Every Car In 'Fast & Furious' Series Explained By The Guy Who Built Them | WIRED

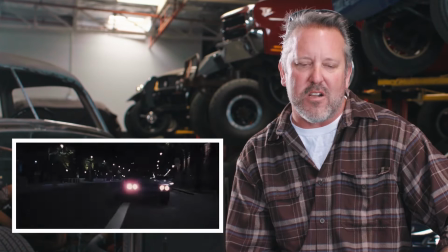She said, this car is ugly, I don't want to drive it. I said, look, this car is perfect. There's nothing better. You're in London.
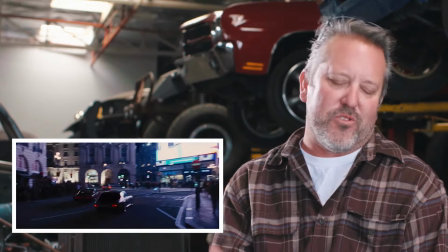You've lost your memory. There was no other choice. I was totally just dead set. I said, this has to be in the movie.
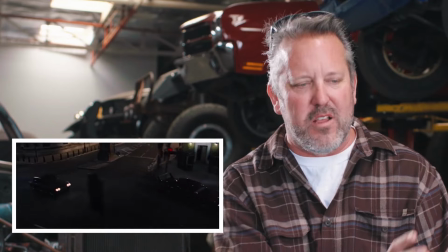It's the right car. There's nothing that matches your character at this point in time and in this location than the Jensen Interceptor.
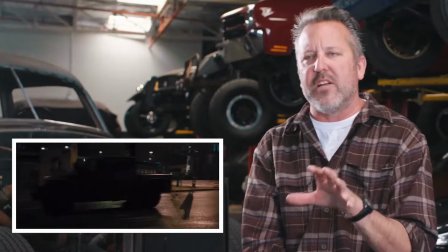So the Navistar military truck, the cool thing with that truck, it was a real one that was loaned to us from Navistar.
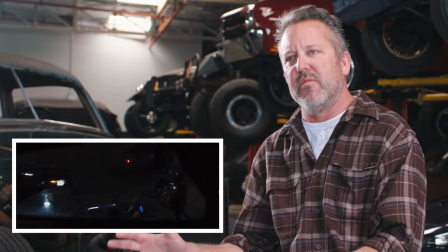It had every single you know, piece or modification that you would find out, you know, in the middle of a, you know, of a hostile military environment.
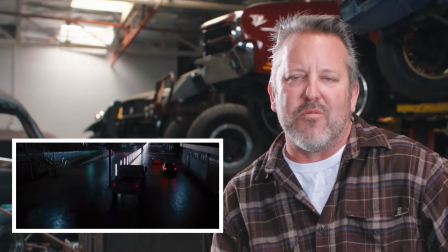It took a ridiculous amount of abuse. I mean, you would be amazed what we put that truck through, and it never, you know, never flinched once.
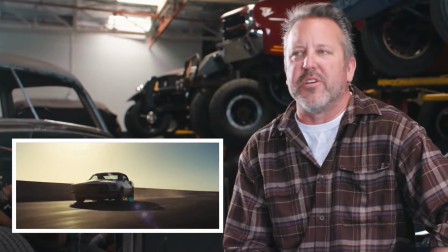The Ford Mustang, this is a car that was originally built by Pure Vision. You know, that car was probably somewhere between $700,000 and $1 million vehicle.
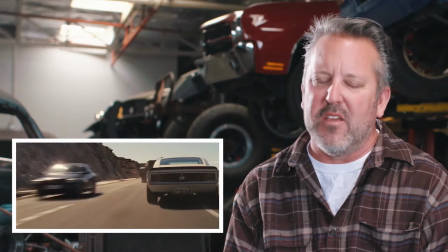We had to build several replicas, but the hero car that you see featured in all the close-ups,
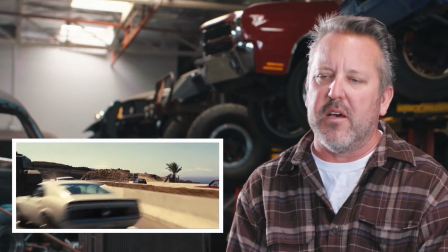the hero car you see with the hood off in the team's you know, headquarters was the true,
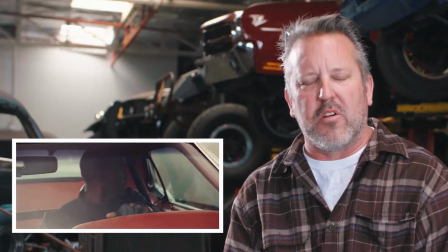you know, Anvil Mustang built by Pure Vision. The car community recognizes them. They know the car.
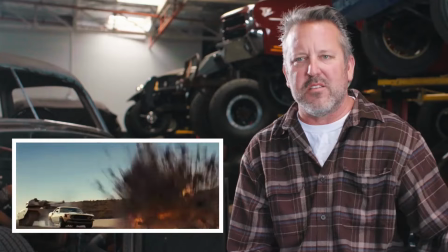They know where it came from. They've seen it at the SEMA show. They've seen it in magazines.
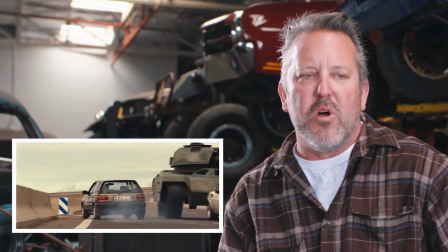So it's great that there's cars like that out there from, you know, other builders that we can borrow to you know, keep it exciting.
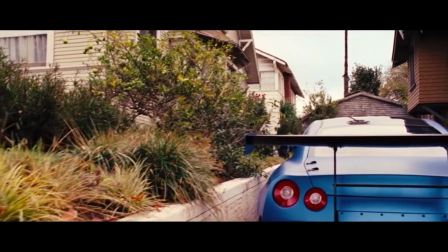So the 2012 GTR at the very end of Fast 6, this is that moment, you know, the end of the movie, there's not a lot of action.
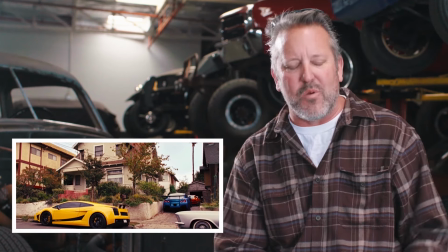I want to go out and try to find the best car I possibly can. And the only problem arose when we got to set, and they said, okay, we want Brian to pull into the driveway.
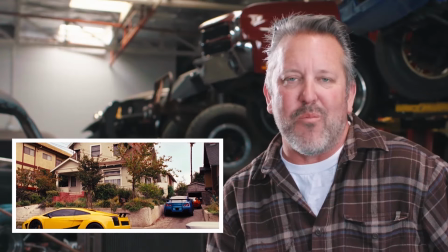It's like, ah, God, the driveway was just a gnarly approach angle. And we accomplished that. But then, of course, you know, when I watched the movie, that part was cut out.
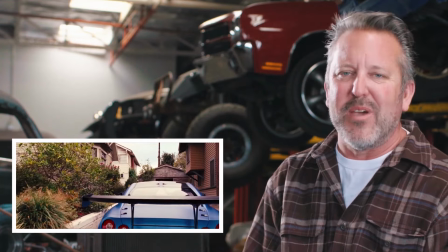But we did make it happen.
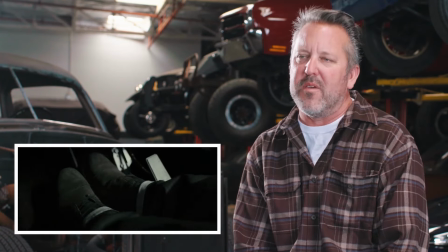The 67 Camaro, we did a lot of modifications to make this car off-road worthy, you know, coilover, sway away, house steering rack, all the good stuff.
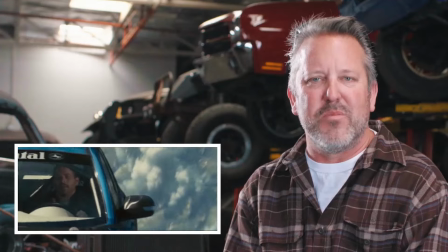The Subaru that we see Brian driving in the plane sequence, Reese Millen did the roll cage, the seats, rally car suspension.
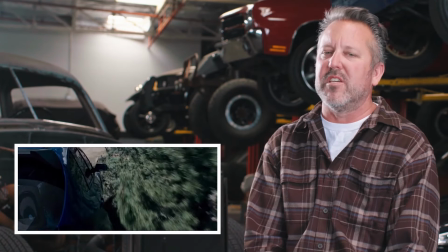We did have to give this car more boost, basically because we were shooting the sequence up at Pike's Peak where we were, you know, obviously starving for air.
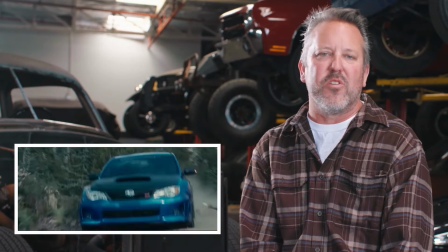We upped the boost as much as we could, you know, still utilizing the stock internals of the motor.
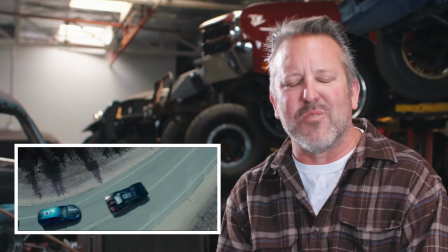You know, as always, the car was flawless, never misses a beat, starts up every time, compensated for the altitude, and got the job done.
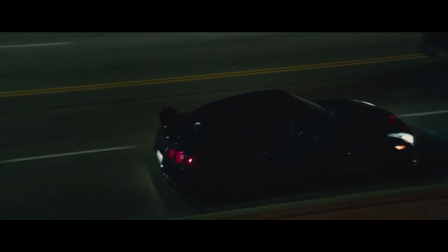I think it would just disappoint every fan in the franchise if Brian wasn't in a GTR at some point of the movie.
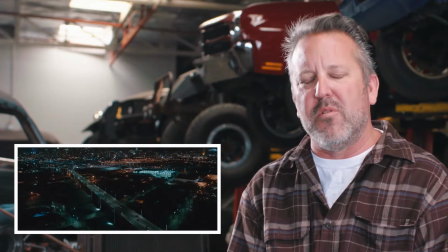Brian's a little mature now. He's a little bit older. So we kind of eased up on the modification. We just did some very minimal little carbon fiber treatment, changed up the seats, changed up the exhaust system.
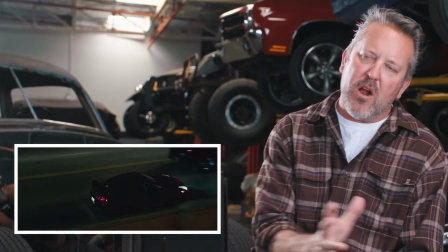A good friend of mine, John, comes in and reprograms the system. So it basically diverts 90% of the power to the rear tires, 10% of the front, which is just strictly done so we can get those massive,
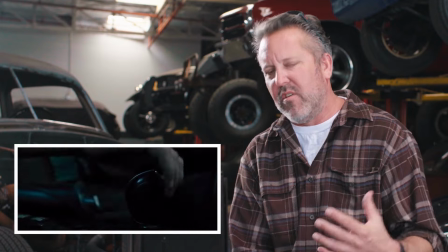overseer characteristic drift scenes that we always have in the franchise.
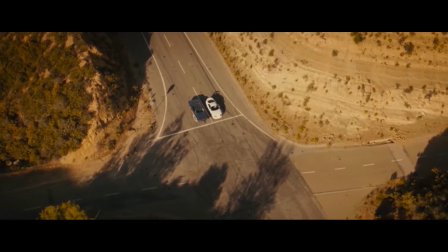The 95 Toyota Supra is a car that was a really meaningful moment for me because this is after the passing of Paul Walker.
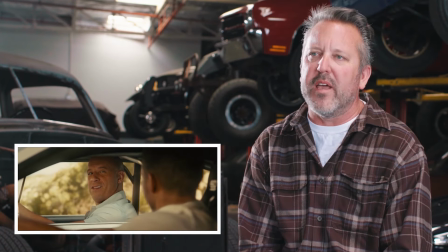The filming wasn't completed, and the scene was, the script was basically rewritten where we had this kind of parting of ways between Dom and Brian.
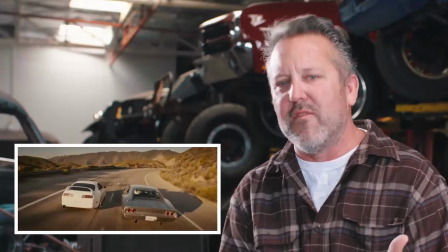So it was critical that I found, the best two possible cars I could. One of them being the Maximus Charger, which I saw in its raw finish, widened body.
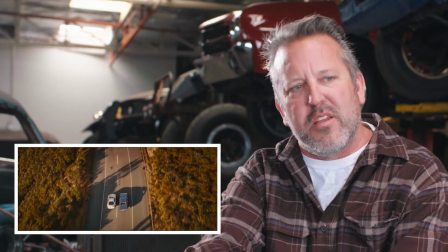Car had over 2,000 horsepower. The only catch was it wasn't completed yet. The Supra was actually Paul Walker's personal car.
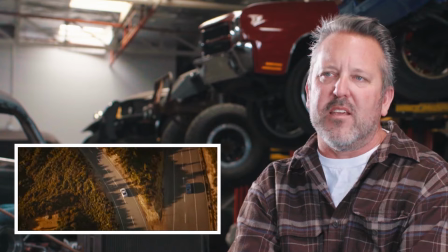And I think it was, the right ending for that film to have Dom and Brian in those two vehicles.
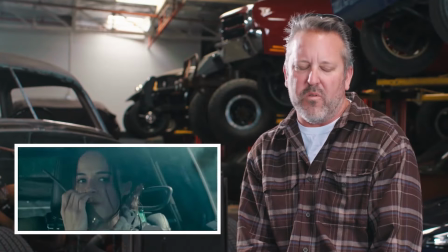The Challenger and 7 that Letty drives. This is a car that, once again, takes Letty back to her Mopar roots.
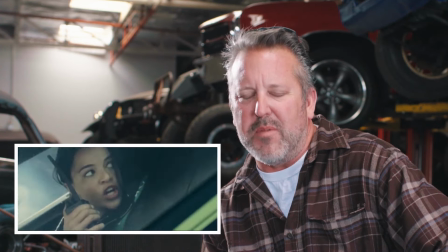They were basically an SRT8 six-speed manual trans. We added a locking differential,
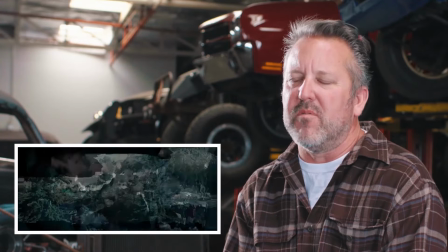better clutch just to handle the abuse of all the stunt work, some aggressive bumpers, raised the stance to handle the drop out of the plane, and the wing on the back was basically an afterthought.
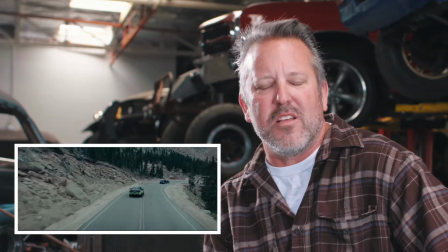It was a story point. I love the car. Michelle Rodriguez loved the car, and it definitely looked great on screen.
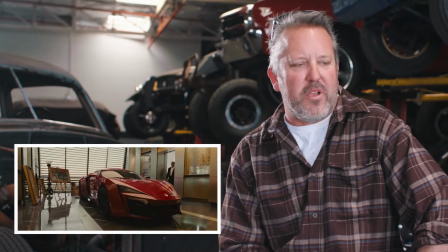So the Lycan Hypersport, this car was a real tough one for me. When I read the script, I think, my God, this is Dubai.
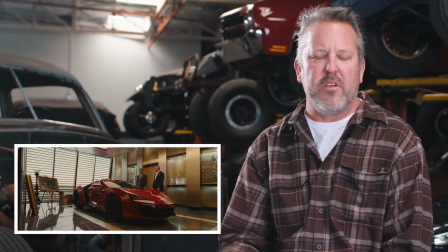These guys, drive a Lamborghini Aventador, to Starbucks in the morning. What am I going to feature?
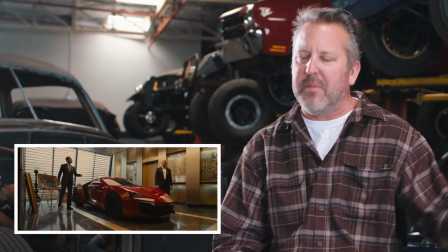What can I put in this guy's, penthouse? Somebody on the crew did, hey, check this out.
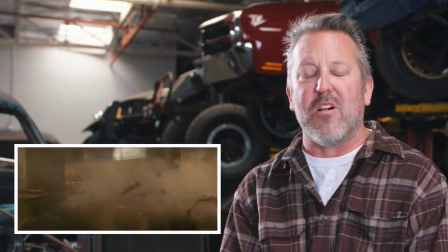I went, oh my God, I read about the car. I go, it doesn't get any better than this.